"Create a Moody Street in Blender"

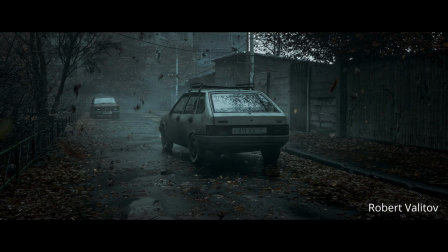[0:00]
Hello. I was browsing ArtStation the other day looking for some interesting things to try and recreate in Blender when I came across this Moody street render made in Unreal Engine.
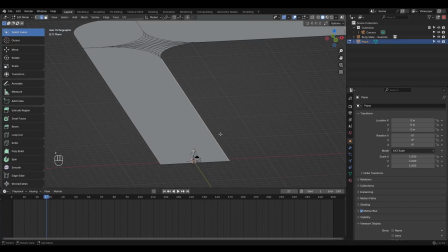[0:08]
I ran into a lot of challenges making this and thought they might make for some good lessons for others.
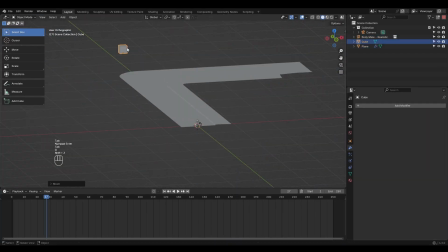[0:13]
As usual, I start by blocking out the scene and getting the overall composition right. I try to keep things simple during the blockout stage.
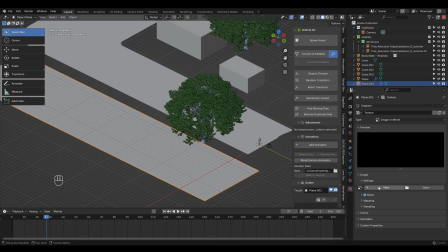[0:19]
This dirt, for example, is just a subdivided plane with a displacement modifier using a cloud texture.
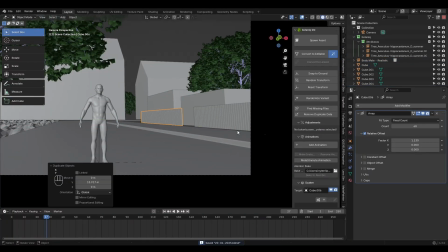[0:24]
The fence is a rectangle that I arrayed across. I'll replace this with wood post assets later.
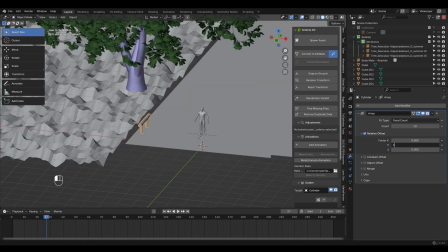[0:29]
In fact, I end up replacing the entire fence with a stone wall, but we'll get to that. Don't be afraid to tweak pre-made assets to better fit your scene.
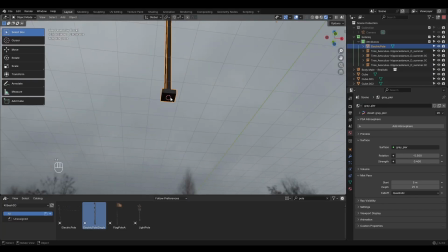[0:36]
You'll see me doing that multiple times in this video when I come across an asset that isn't working the way I want it to.
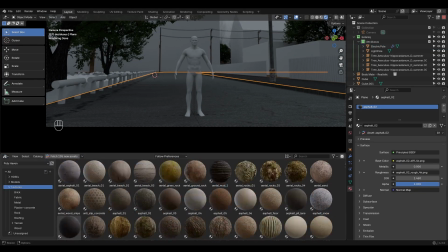[0:41]
This asphalt material will receive multiple passes. The road is wet and covered with leaves, so we'll need to mess with the roughness and do some layer painting to get it looking nice.
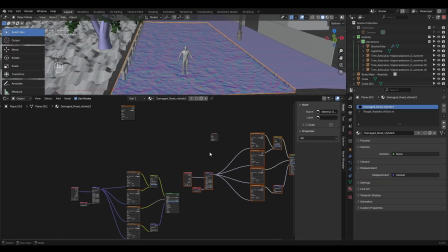[0:50]
I'm using a new image texture and painting white values on it to act as a mask that will blend between the different materials.
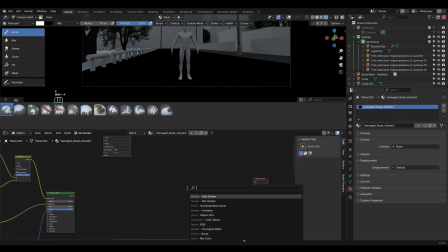[0:56]
This is a pretty common technique used in game engines and programs like Substance Painter.
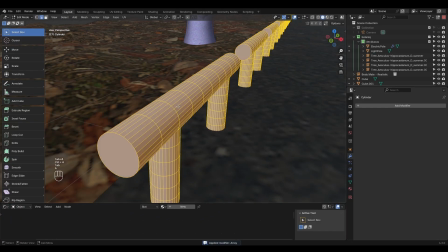[1:02]
I like to break up straight lines by using the random transform operator in edit mode directly on the vertices.
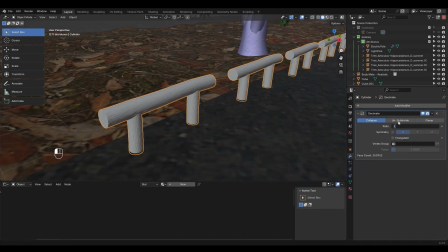[1:08]
Keep the strength low. I also subdivided the posts and jumped into sculpt mode to push and pull faces around and keep everything from being too perfect.
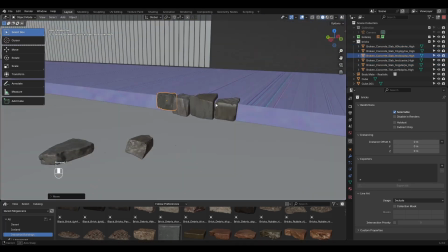[1:16]
I didn't like what I did here. I tried breaking up the curb with rock assets to make it look more worn down, but it just didn't have the effect I wanted.
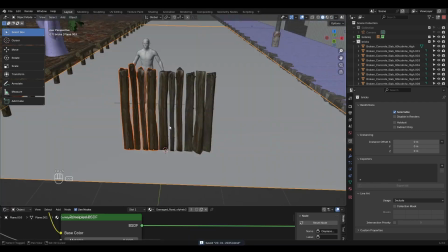[1:23]
Thankfully, the curb is toward the side of the frame, so it's not too big of a deal.
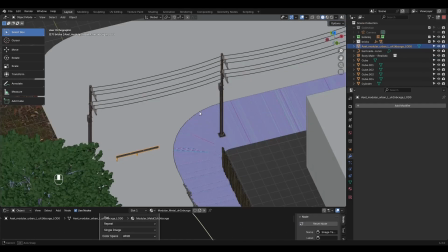[1:27]
Here, I'm converting this rounded corner into a curve and using it to bend the barricade with the array and curve modifiers.
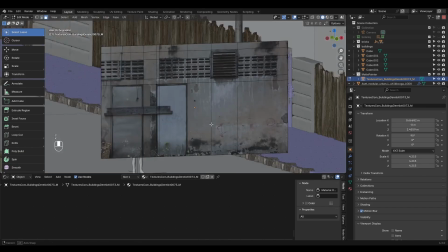[1:33]
The front face of the small building on the right is made with the images as planes technique. I also made use of the clone brush to fix the texture.
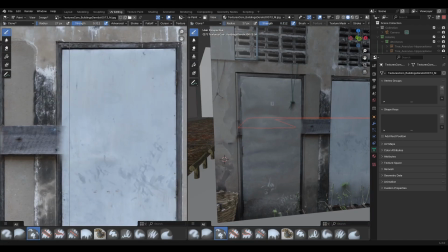[1:40]
Apparently, the Blender devs changed the keyboard shortcut for cube projection, which is super annoying because it's basically muscle memory for me at this point.
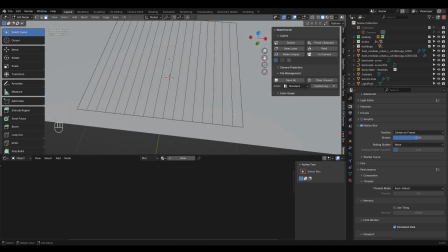[1:47]
This corrugated metal roof is super easy to model. Just add some edge loops, select every second loop, and pull it up.
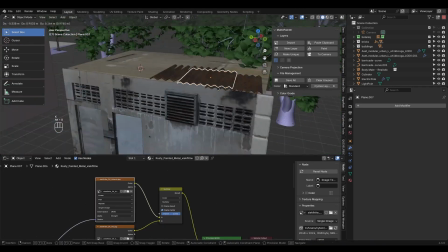[1:53]
Then add a solidify modifier and give it a rusty metal texture. A big part of this process is incrementally adding set dressing.
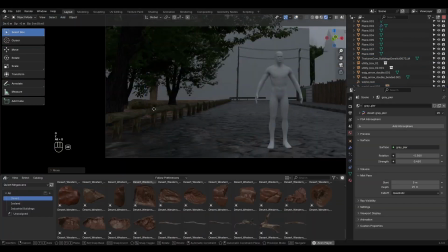[2:01]
You'll see me toggling between render and solid views to make sure everything looks right, and I consistently work from camera view to make sure I'm only adding details where necessary.
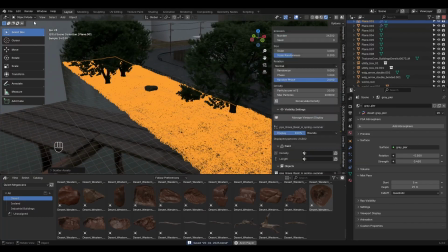[2:09]
The trees and grass are from the Botanic add-on. I use these assets for any outdoor scene I'm working on, so it does a lot of heavy lifting for me.
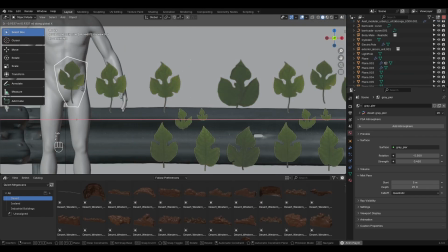[2:16]
Let's make the falling leaves. I imported an atlas from the Megascans library and cut out a few individual leaves with the knife tool.
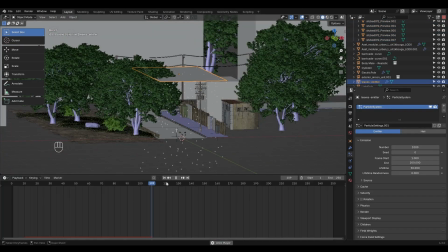[2:23]
I added some extra edges along each leaf so I could add a bit of depth to them. The particle emitter is a plane hovering above the scene.
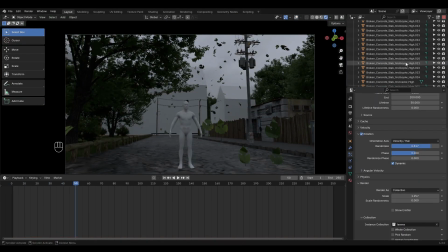[2:30]
Just make sure to toggle Show Emitter in both the viewport and render dropdowns. Set it to render a collection and point it to the leaves collection.
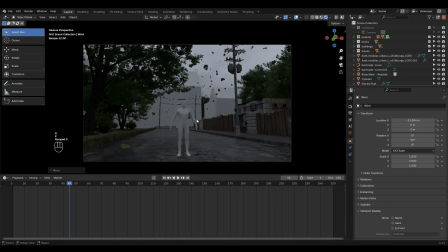[2:37]
We can add a simple wind force field to make it more interesting.
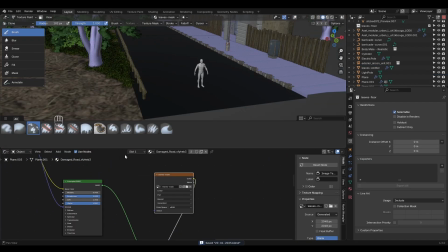[2:44]
Let's revisit this asphalt material. I'm adding a fallen leaves material and painting the mask in like I did before.
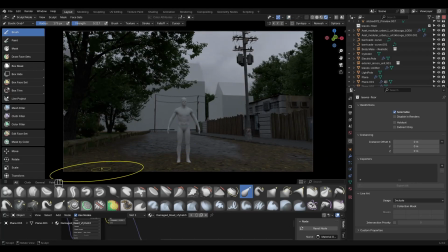[2:50]
This was one of the main things I wasn't completely happy with. I'm not sure how it works in Unreal Engine, but the original render had some great 3D shape to the leaves.
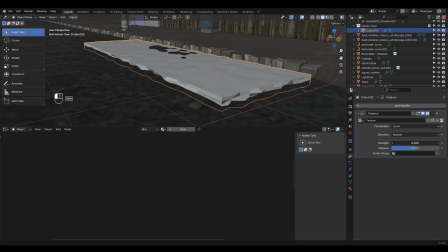[2:59]
I tried a bunch of different methods like metaballs and sculpting. I also came across this weird issue with black sections in the asset.
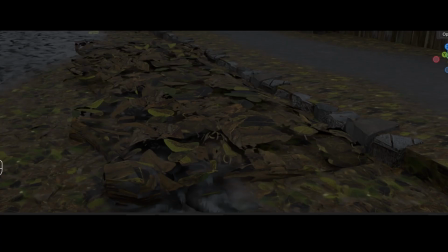[3:07]
I tried playing with the transparency bounces, but it was quite stubborn.
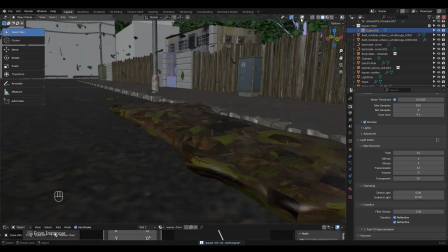[3:10]
Eventually I got it looking okay by tweaking the material, but if anyone knows of a better technique for piling up leaves, I'd love to know.
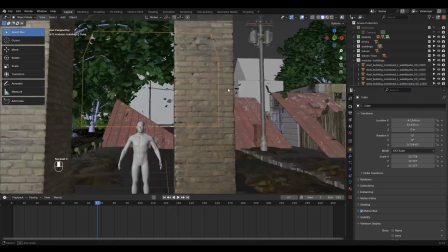[3:17]
Anyway, onto the building. I decided to try the Quixel modular assets. I turned on snapping and began creating the building.
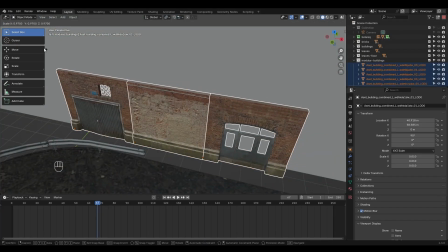[3:23]
It's quite fun, like playing with Lego or something, but these assets were very dense. By the time the building was finished, I had almost 1,000,000 extra polygons in the scene.
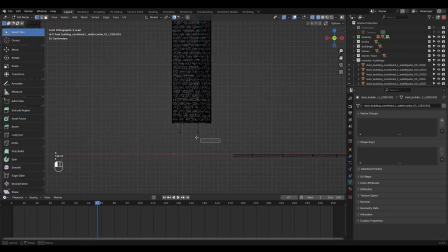[3:34]
I had to decimate these meshes like crazy, and thankfully they were in the background. I think overall, I still prefer the Ian Hubert way of making buildings.
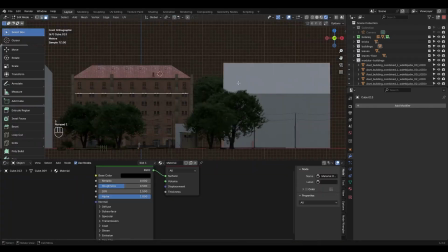[3:44]
I put a black cube behind the building to darken the windows. The other buildings are from the free Kitbash assets.
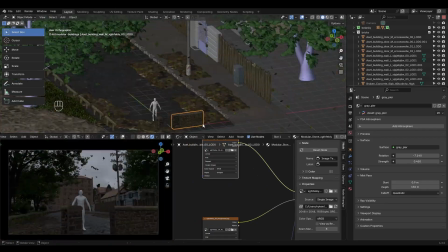[3:50]
This is where I decided to replace the wood fence with a stone wall. I didn't like the repetition of the wood, and this new asset seemed to fit the scene better overall.
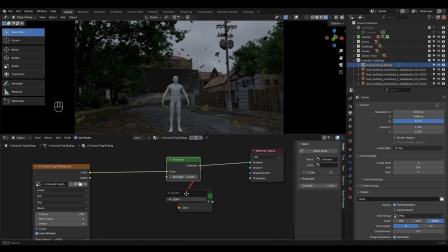[3:58]
Here I decided to try and add some fog to break up the scene. I'm not sure why, but I'm missing a bunch of assets that I normally use, and I only realized it while making this scene.
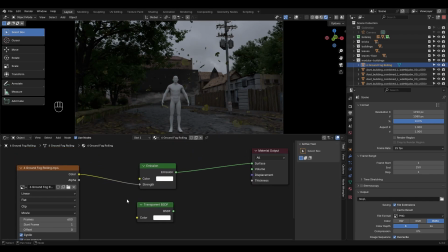[4:06]
I tried to make do with some other fog assets, but it wasn't working for me. I also tried using the mist pass, but for some reason it kept crashing Blender.
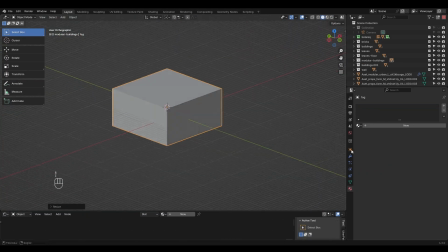[4:13]
I ended up going the classic route of a giant cube with a principled volume material.
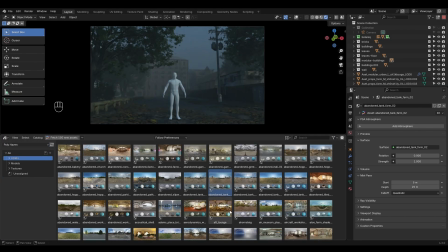[4:17]
This completely changed the mood of the scene, and I leaned on that and pushed it more into a Silent Hill kind of vibe.
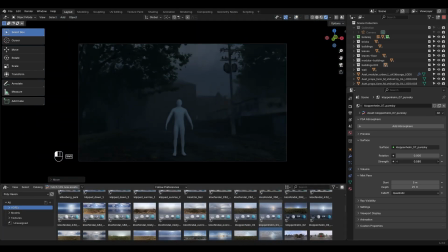[4:24]
It's good to play with different lighting setups, even this late into the process.
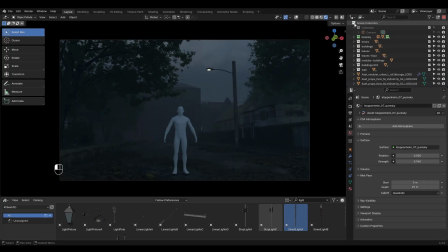[4:28]
You never know when you'll stumble onto a happy accident that might change the entire feeling of a scene.
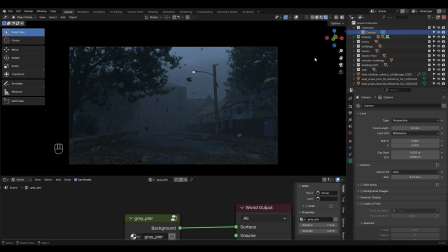[4:35]
This add-on is one of my new favorites.
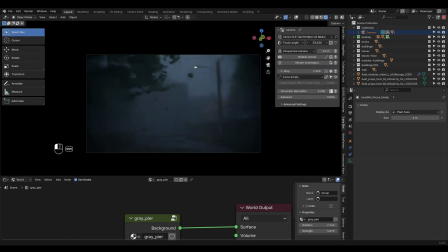[4:37]
It's called Lens Sim, and it lets you turn the Blender camera into a physically based one, with natural vignetting and chromatic aberration. It comes with a bunch of preset lenses, like the Helios 44-2. Normally I blur the render by 1 pixel in the compositor, but these lenses have a natural softness and help break up the overly perfect look of a digital render.
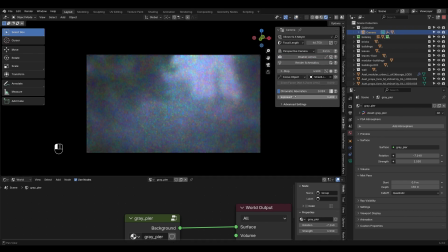[4:55]
I have an affiliate link in the description if you want to check it out. Let's add a character.
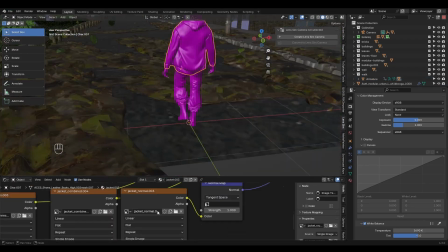[5:00]
This is a free one from CG Trader.
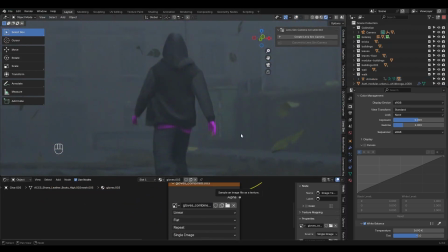[5:02]
I had to manually locate all of the materials and move the keyframes in pose mode to line the animation up, since I already knew which frame I wanted to render on.
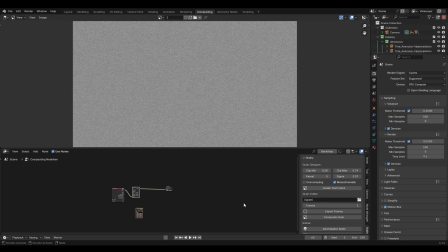[5:09]
Here, I'm using my add-on grainy to generate a single frame of grain, which I'll composite over the final render.
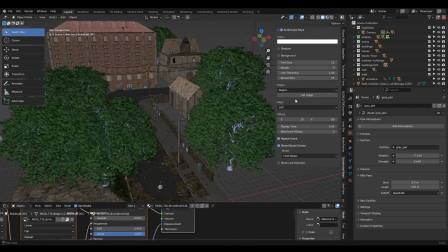[5:15]
I also added some glare and diamond sharpen. We've strayed a bit from the original reference, but it's good to mix things up.
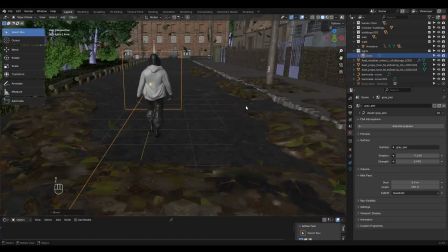[5:21]
I like the darker feeling of this. It reminds me of the Silent Hill games. Here, I'm adding an area light and using Blender's light linking options to make it only affect the character.
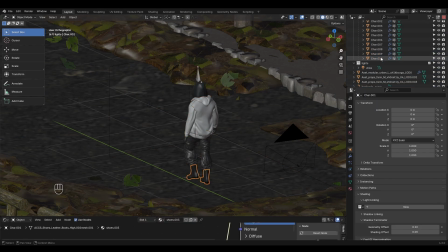[5:30]
This helps make the character pop without affecting the rest of the scene.
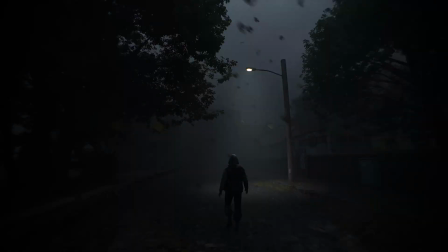[5:33]
I also added a spotlight just under the light post to create the god rays you see in the final render. Feel free to create other cameras and try different angles and focal lengths.
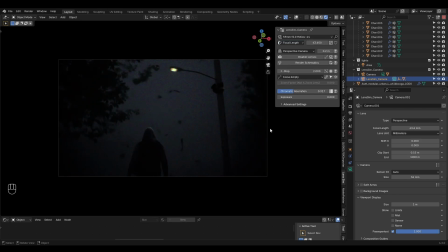[5:41]
This is the fun part. You get to walk around the scene and try out different shots like a cinematographer.
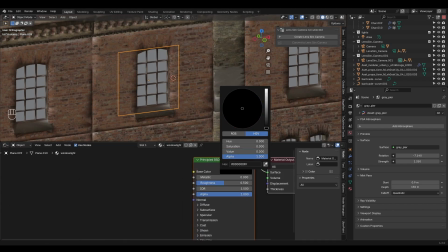[5:46]
Finally, let's add a light in one of the windows. I wonder who's awake at this hour.
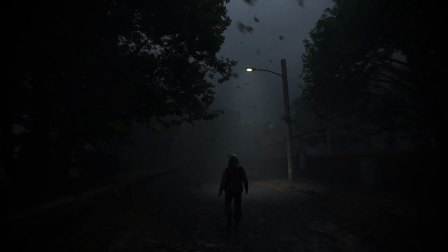[5:54]
I've had people ask me for slower videos of the full process, so I've added the unedited version to my Patreon.
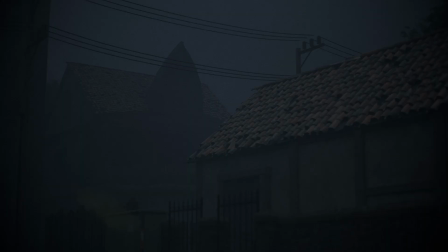[5:59]
There's no audio, but you can put your favorite playlist on and see how I tackle some of these challenges in real time if that's your thing.
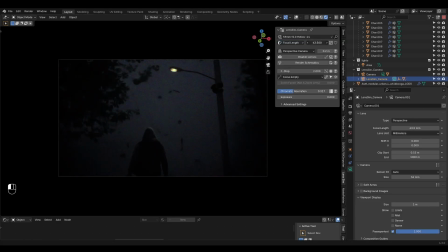[6:06]
If you find this content valuable, please like and subscribe so I know to make more. Thanks everyone, I hope you found the video helpful.